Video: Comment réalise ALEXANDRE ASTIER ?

600 salles. C'est plus. 700 salles. C'est plus. 800 salles. C'est plus. Ouais, c'est surtout très long, là. 870 salles. Ouais, la comparaison fait mal. Et pour cause. Après une série télé qui tendait majoritairement vers le comique, on pouvait s'attendre à quelque chose du même ordre.
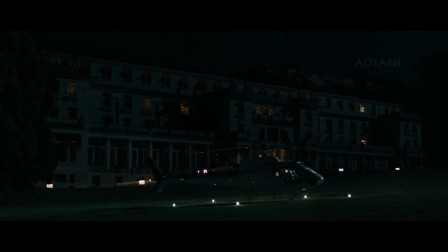Et c'est pas du tout ce qui est arrivé. Dès l'intro du film, on comprend qu'Alexandre Astier n'est pas réellement dans la même démarche que ce qui a traversé ses œuvres précédentes.
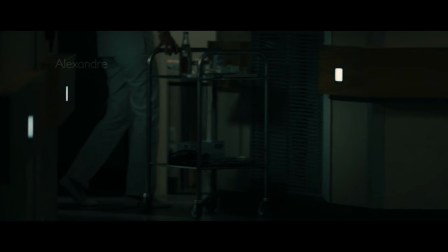Bon, on retrouve un paquet de fondus parce qu'il faut quand même pas trop perdre ses marques, mais surtout ici, on filme des gens flous, des silhouettes, des véhicules.
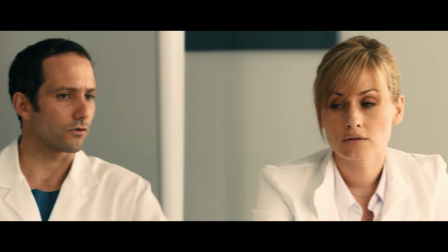On filme le corps médical en action, de manière assez esthétisée, comme fasciné par ce monde qui l'entoure.
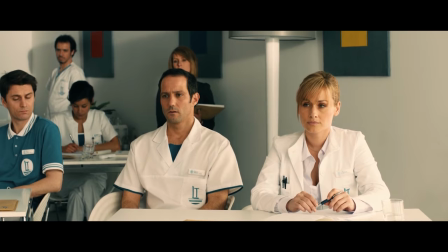Si bien que même dans la première scène dialoguée, c'est ce même corps médical qui est mis en avant, tandis que Astier, lui, se retrouve en fond, flou, en retrait.
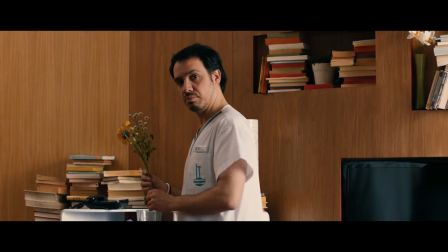Ici, le personnage d'Astier ne sera pas celui qui traverse ses thématiques habituelles, mais bien l'accompagnant.
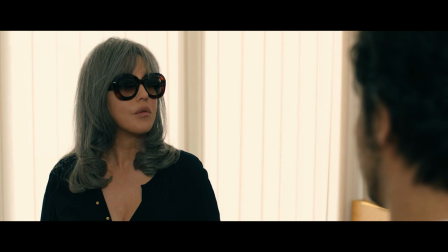Il veut trancher net avec le passé, délaissant même sa bande habituelle de comédiens pour laisser place à des nouvelles têtes,
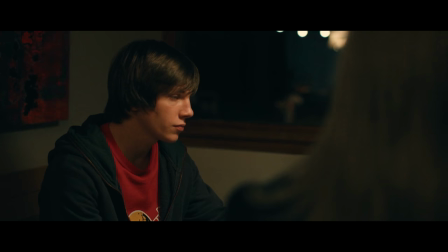les plus proches de son univers habituel étant tout de même assez éloignés, en la personne de Victor Chambon,
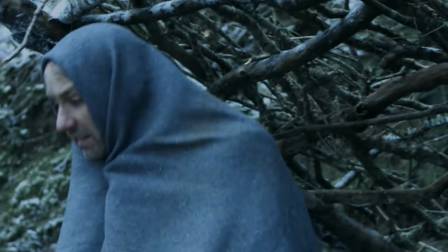fils de l'acteur Jacques Chambon, ou Sébastien Lalanne, vu lui dans Hérocorp, série réalisée par son frère Simon.
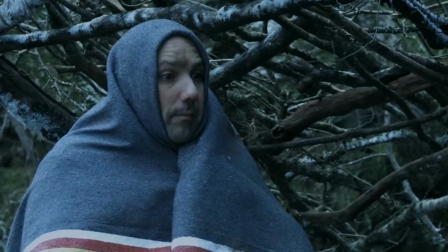On m'a tiré mon duvet. Oh merde. Oui, ah bah c'est vous. Pas du tout, c'est le mien ça. Bah il y a marqué Doug dessus. Bah,
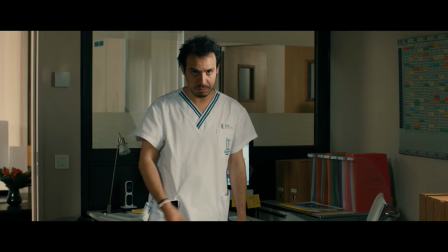Ce qu'on comprend rapidement avec tout ça, c'est que son but ici n'est pas de nous faire rire.
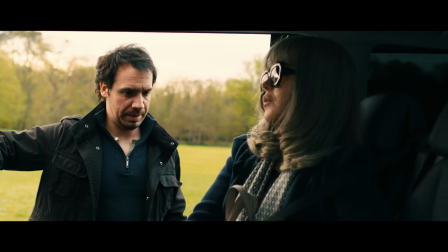Ce n'est pas une comédie, mais un drame, qui embrasse par cela beaucoup de choses, mais moins de dialogue ping-pong où on cherche à tout prix à balancer la bonne punchline.
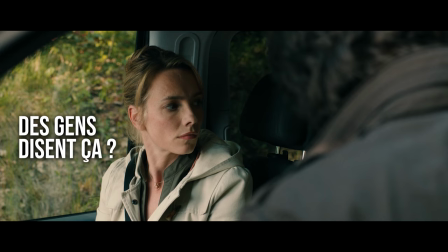Et quand on sait qu'il y a toujours des gens pour dire « gne gne, si c'est pas rigolo, j'en ai rien à foutre »,
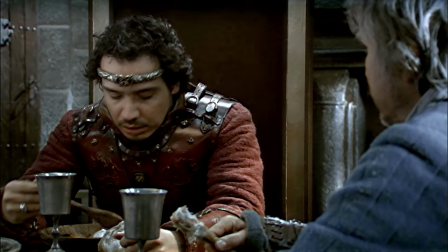comprenez bien que le public habituel qui lâche des « c'est pas faux » dans la moindre conversation pour se sentir intelligent a dû se retrouver un petit peu troublé
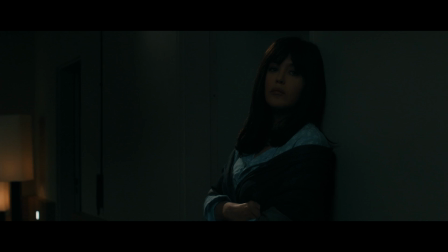par l'ensemble. Plus sombre, mais au final, bien plus humain.
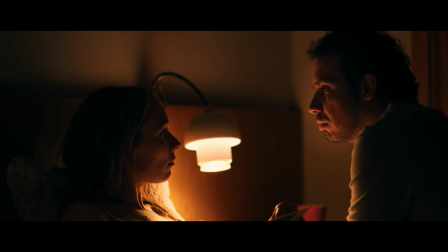Bon, je vous dis pas qu'il y aura pas une petite scène de repas qui part en vrille, ou une scène de demi-dispute au lit qui nous rappelle forcément certaines choses,
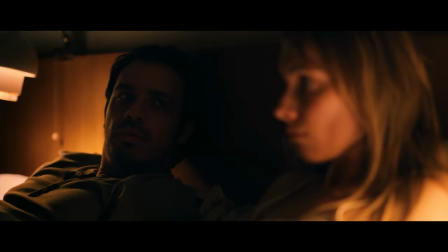mais clairement là, ça fait plus office de légère référence que de suite spirituelle assumée.
Non, je suis pas sûr.
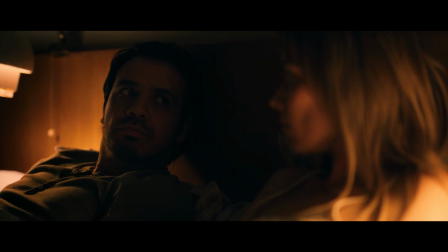Pas sûr de quoi ? Je suis pas sûr qu'il y ait vraiment des raisons d'être chiante.
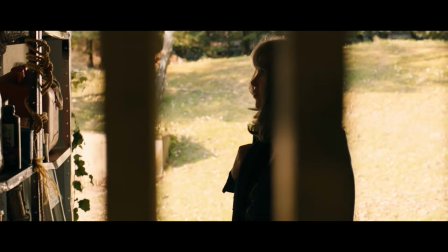Non, comme je le disais, la véritable héroïne de l'histoire, c'est la Madame Hansen du titre, interprétée par Isabelle Adjani.
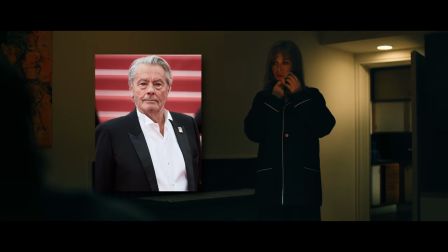Ce qui n'était pas du tout le cas à la base, parce qu'au départ, le long-métrage s'appelait Monsieur Carlson et le rôle était pour Alain Delon.
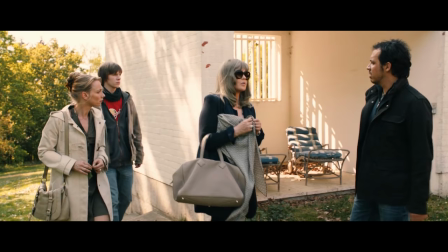Mais suite à un conflit entre le réalisateur et l'acteur, le script a été réécrit et le rôle a été changé d'un homme à une femme. Et ça, c'est une super nouvelle. Parce que le cinéma manque de représentation des femmes et qu'elles méritent d'être mises plus en avant. Oui. Mais pas que. Parce que Delon est un immense sac à merde qui a balancé tout un tas de saloperies misogynes, racistes et homophobes.
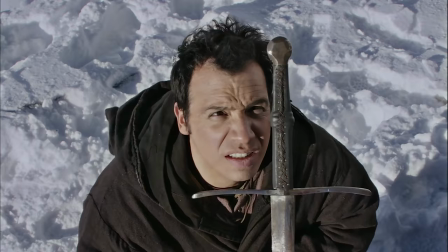Oui. Mais pas que. C'est surtout qu'en se mettant toujours dans la position de leader de ces histoires,
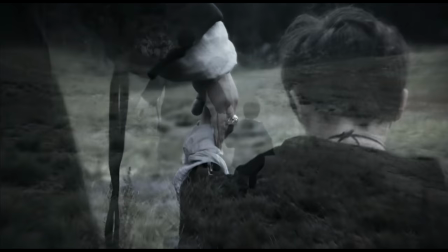Alexandre Astier ne les a toujours traitées que par le prisme masculin, notamment et surtout quand il s'agit de la question de la paternité.
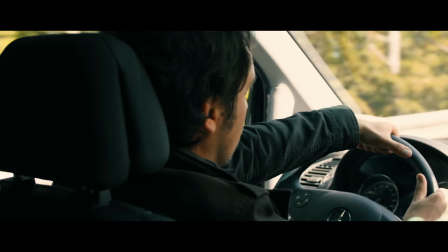Or là, en déplaçant tout cela vers un personnage féminin, il ajoute à son histoire la question de la maternité et du lien indéfectible entre une mère et son enfant,
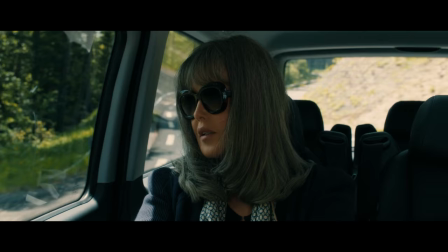et les traumas que peuvent apporter la disparition de ce lien.
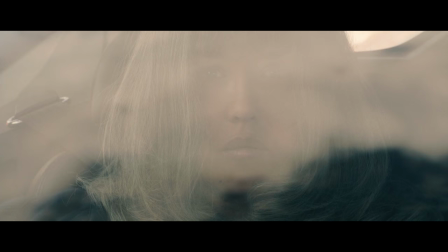La Madame Hansen du film a vécu quelque chose de terrible, quelque chose dont elle n'ose même pas parler, et par ce biais, nous rentrons dans la psyché du féminin afin d'en comprendre certains mécanismes,
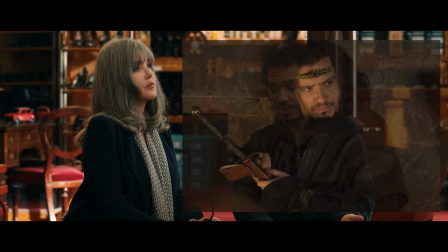mais surtout percer la carapace d'un personnage ultra sarcastique qui cache en lui au final des choses bien plus graves qu'il n'ose l'entendre. Ça me rappelle quand même quelqu'un tout ça. Et même quand il aborde la question de la transmission de la culture, de comment communiquer à travers la culture,
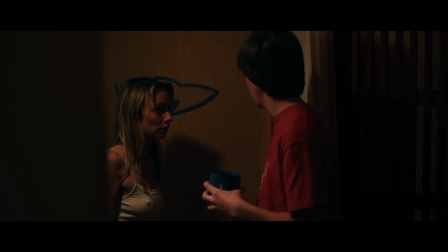ce n'est pas lui qui agit, mais l'adolescent du film, comprenant à quel point une peinture peut beaucoup plus lui transmettre que des mots,
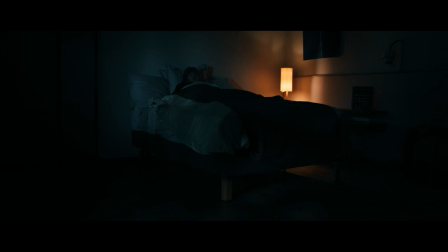mettant alors le personnage de David dans la position de celui qui ne comprend pas et reçoit la transmission du savoir.
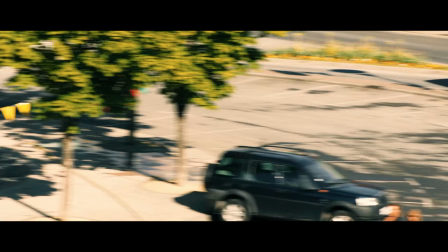Et du coup, comment est-ce qu'il met tout ça en scène ? Il y a un truc qui frappe plus on avance dans le long métrage, tout en le remettant en perspective par rapport à tout ce que le bonhomme a pu faire avant,
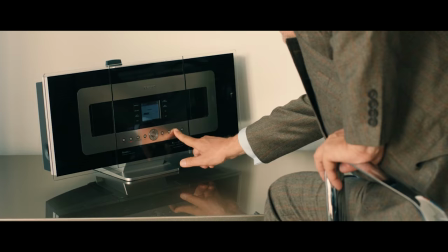c'est qu'il n'a jamais eu à filmer ce qu'il filme dans ce long métrage, et notamment du réel actuel.
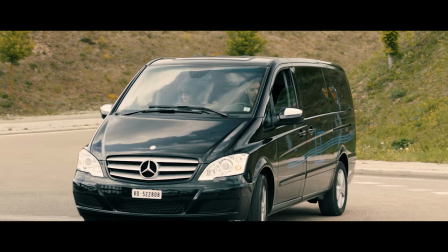Là où son travail précédent reposait majoritairement sur des décors d'époque, ici il y a par exemple une scène où il faut filmer une aire d'autoroute.
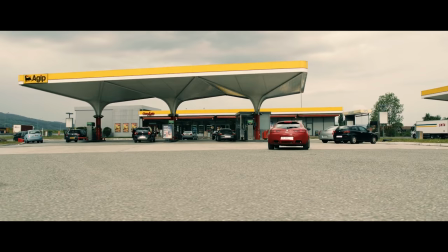Et on sent bien qu'au départ, il sait pas trop quoi en foutre de sa station d'essence d'aire d'autoroute, on a connu quand même plus bandant comme décor.
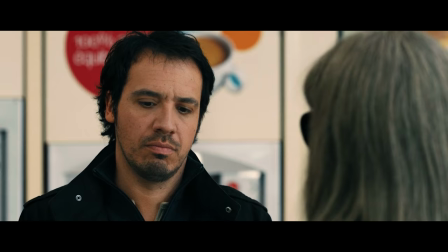Du coup, il fout des travelling, il pose sa caméra en mouvement.
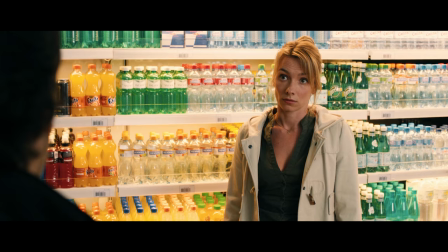Bon, dès qu'on passe en intérieur, on essaye de composer des plans avec plein de couleurs en fond histoire de donner du relief, c'est un peu la galère, mais au moins, on essaie.
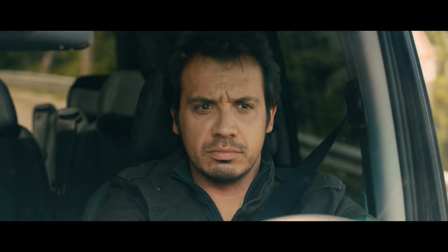Tu fais comme tu veux, je m'en fous, je conduis pas, c'est tout.
Il a aussi notamment à filmer plusieurs fois dans le film des voitures.
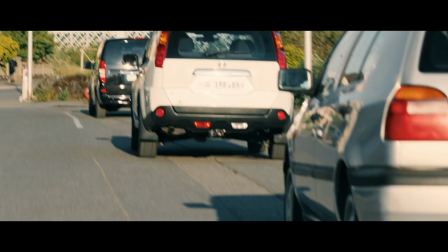Et Dieu sait qu'Alexandre Astier aime les voitures, alors vas-y que je te fais des scènes avec la caméra embarquée et surtout pas de fond vert, mais surtout dès qu'on peut pousser un peu la vitesse,
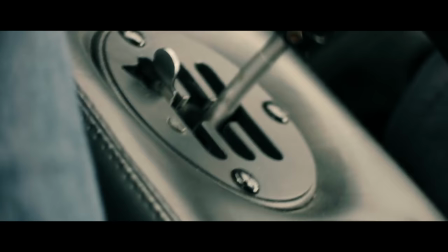on part dans des plans serrés dignes de films d'action où la voiture fonce littéralement vers l'image, tandis que la caméra tournoie et change d'angle, amplifiant la sensation de vitesse.
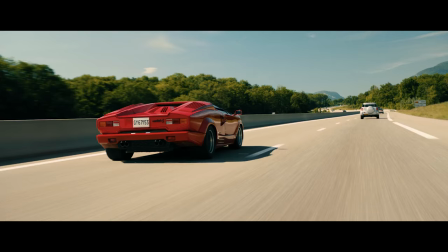Il y a un dynamisme constant dans ces scènes-là, car ici le réalisateur n'a qu'un seul objectif,
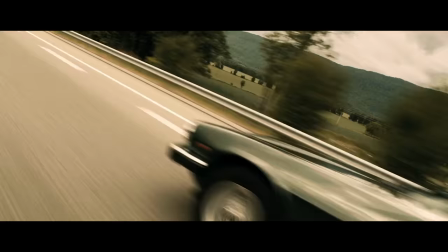s'éloigner le plus possible des récits mythologiques qui l'ont fait connaître et revenir un maximum vers un réel palpable.
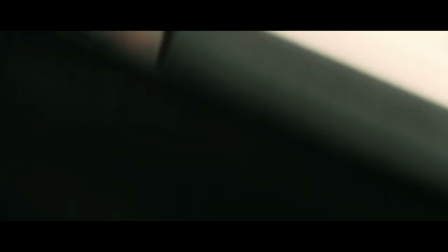C'est un parti pris radical que de renier à ce point ses origine. Mais pour réussir à le faire ressentir, il faut que cela s'accompagne d'un travail particulier dans la réalisation.
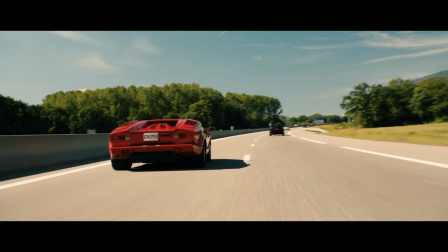Il faut trancher avec des partis pris radicaux au niveau de la technique. Et pour ça, pour faire ressentir ce réel ultra palpable, Alexandre Astier décide de diminuer tous les effets tape à l'œil qui pourraient justement dénaturer ce réel.
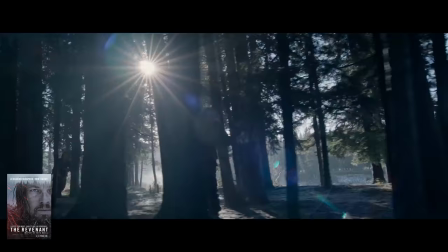Et par exemple, il utilise de la lumière naturelle.
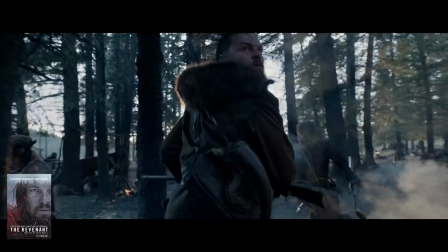Quand a été tourné le film The Revenant d'Alejandro González Iñárritu, son chef opérateur Emmanuel Lubezki a déclaré « Nous voulions faire un film intense ».
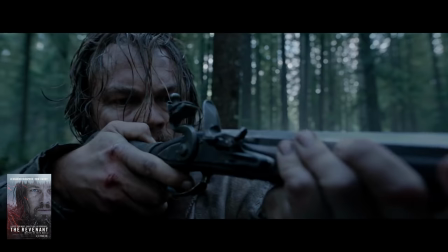En utilisant la lumière naturelle, les spectateurs ressentiront que cet événement s'est réellement produit.
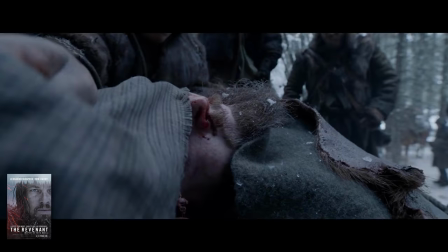Ce qu'il faut entendre par là, c'est que tourner sans utiliser de projecteur, ce n'est pas juste économiser du pognon sur le budget du film.
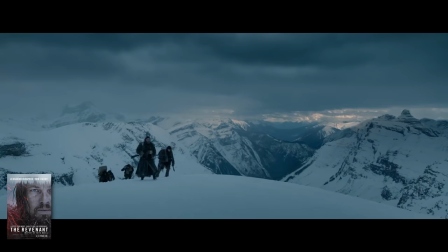C'est un véritable parti pris d'auteur qui veut transmettre quelque chose dans ses visuels par cette idée-là.
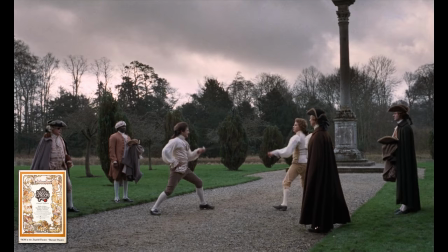Quand Kubrick fait Barry Lyndon en éclairant tout à la bougie, ce n'est pas vain, c'est totalement ancré dans cet esprit de recherche d'un réel profond et palpable.
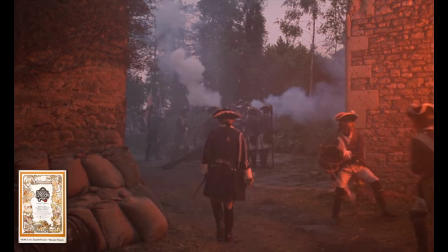Bon, je vais pas vous dire qu'Alexandre Astier est le nouveau Kubrick parce que déjà, c'est pas le cas,
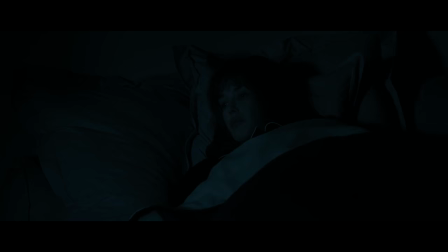et je pense qu'il en a pas particulièrement l'envie, cependant ce que je peux vous dire, c'est que lorsqu'il prend cette décision, il tranche avec l'artificialité d'un Camelot pour donner à voir notre monde dans tout ce qu'il a de plus réel.
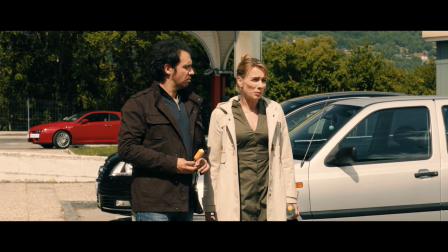Pourtant, si vous vous rappelez de ce que je disais plus tôt, j'ai souligné à quel point sa réalisation se mettait avant tout au service des comédiens sur le plateau, et ici c'est encore le cas,
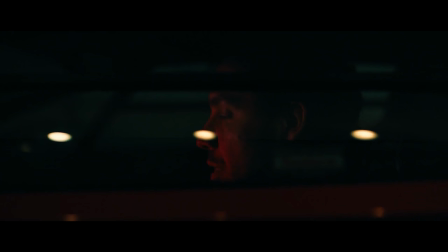tout cela est mixé au procédé de lumière. On éclaire un personnage dans la tourmente à travers le rouge des lumières d'une voiture, on symbolise la tension qui commence à monter par un gâteau qui s'éteint et fait tomber la pièce dans le noir, on place les personnages face aux lumières, notamment lorsqu'elles sont mouvantes dans les scènes où Madame Hansen parle plus en vrille et de devient incontrôlable.
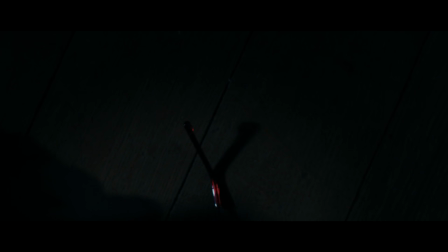On n'hésite pas non plus à filmer dans la grande obscurité pour illustrer la noirceur du récit en place,
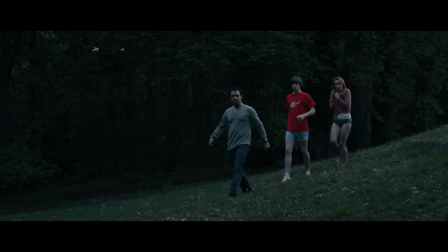ou encore à montrer des décors sous deux lumières différentes, celle d'un matin froid quand le trouble est encore présent,
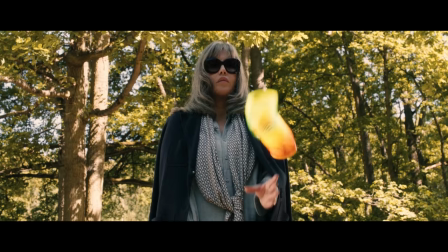ou celle au contraire d'un soleil plus chaud.
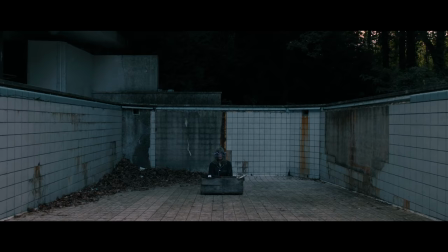D'ailleurs, ces instants-là servent vraiment encore une fois à iconiser les personnages dans le décor, soit par des cadres larges, laissant seule l'héroïne dans son état de perdition profond,
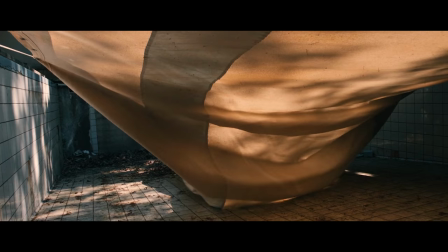ou encore par le ralenti, symbolisant régulièrement dans le film une évolution dans un état émotionnel du récit,
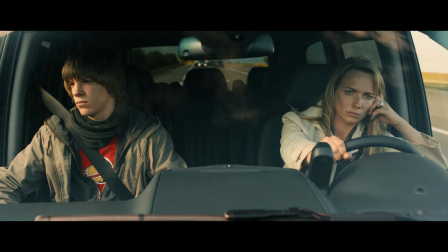comme un changement d'étape. En vérité, ce procédé lui permet de segmenter son récit entre les parties lumineuses et les parties plus sombres,
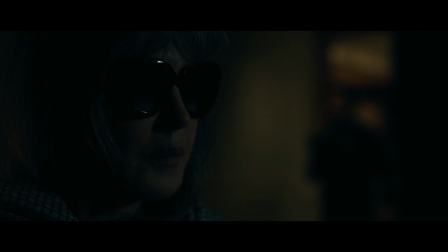symbole du fort intérieur des personnages, tendant par instants vers la lumière et à d'autres vers l'obscurité.
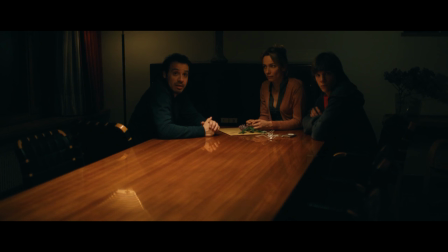Bon, tout ça vient aussi avec son lot de galères, hein, parfois à vouloir bien exposer l'intérieur, ben l'extérieur il est tout cramé, mais dans l'ensemble ça fonctionne, ça sert le récit et l'évolution des enjeux,
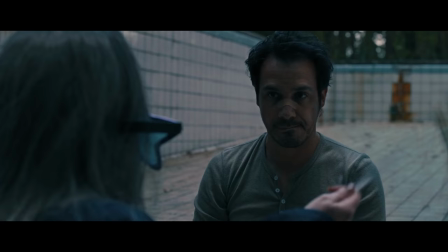et cela montre mine de rien une continuité dans son travail, puisqu'il avait déjà utilisé cette technique dans Camelot, notamment dans le premier épisode de la saison 5.
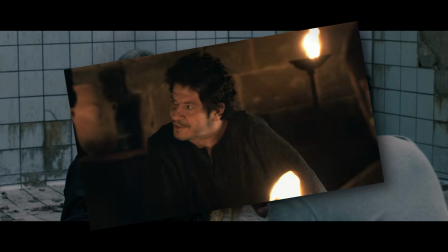Eh ben dites donc, on peut dire que vous êtes un sacré dur à cuire, hein. Quoi ?
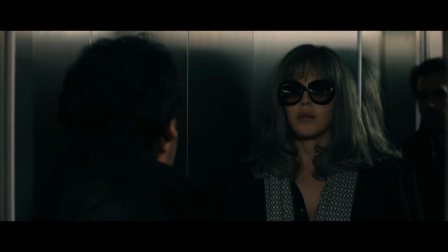Qu'est-ce qu'il y a encore ? Je pourrais encore revenir sur des points de détail, notamment lorsque le réalisateur s'amuse avec la profondeur de champ d'un ascenseur, lorsqu'il ressort sa bonne vieille grue pour mettre en avant son décor,
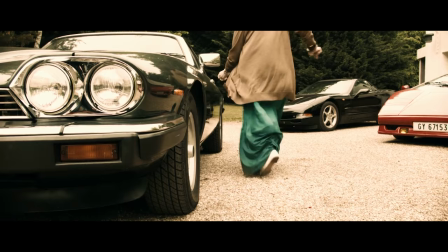lorsque dans une scène de dispute, il alterne entre focale longue et focale courte pour montrer la distance entre deux protagonistes,
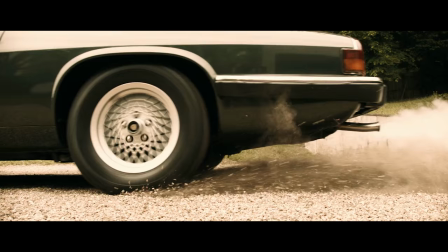ou quand il utilise à nouveau les ralentis dans une scène symbolisant un flashback cauchemardesque, mais vous avez saisi l'idée.
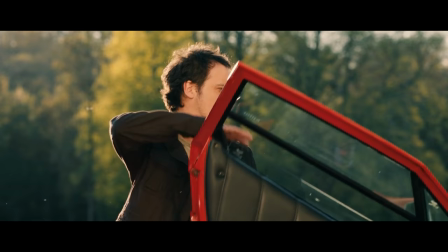David et Madame Hansen est, au-delà de son premier long métrage, la première possibilité pour Astier de pouvoir déployer pleinement ce qu'il avait balbutié dans Camelot,
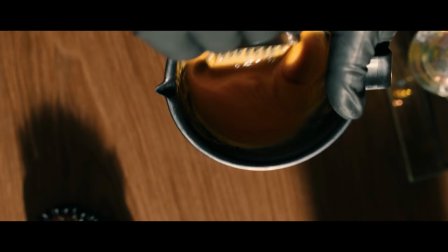d'affirmer ses parties pris esthétiques, de pouvoir les faire résonner pleinement avec son récit,
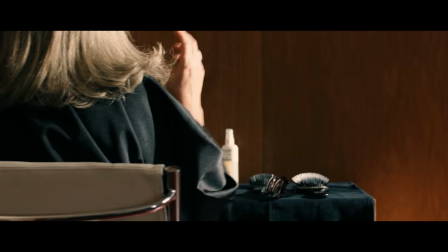et surtout de prouver qu'à travers une histoire plus sombre, il n'est pas seulement un faiseur de punchlines qui font joli sur un mug,
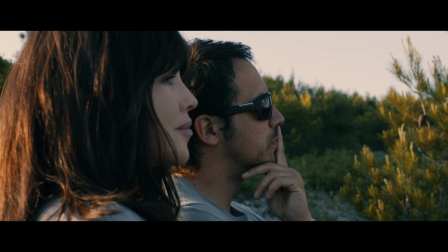mais surtout un auteur avec un point de vue sur comment magnifier l'état émotionnel des personnages qu'il veut mettre en scène.
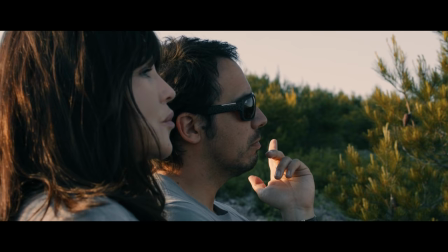Merci.
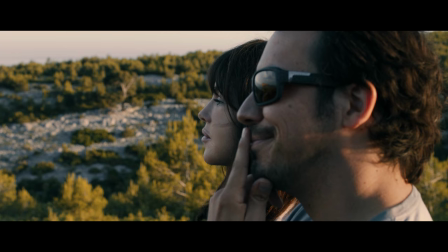David. Merci, David. Tout ce que vous voudrez.
Et là, je dois bien vous avouer que je suis emmerdé. Parce que ta vidéo est trois fois trop longue ? Parce qu'il a réalisé qu'un seul long métrage ? D'où il a réalisé qu'un seul long métrage ? Ah bah si, c'est même lui qui le dit. Ah bon ?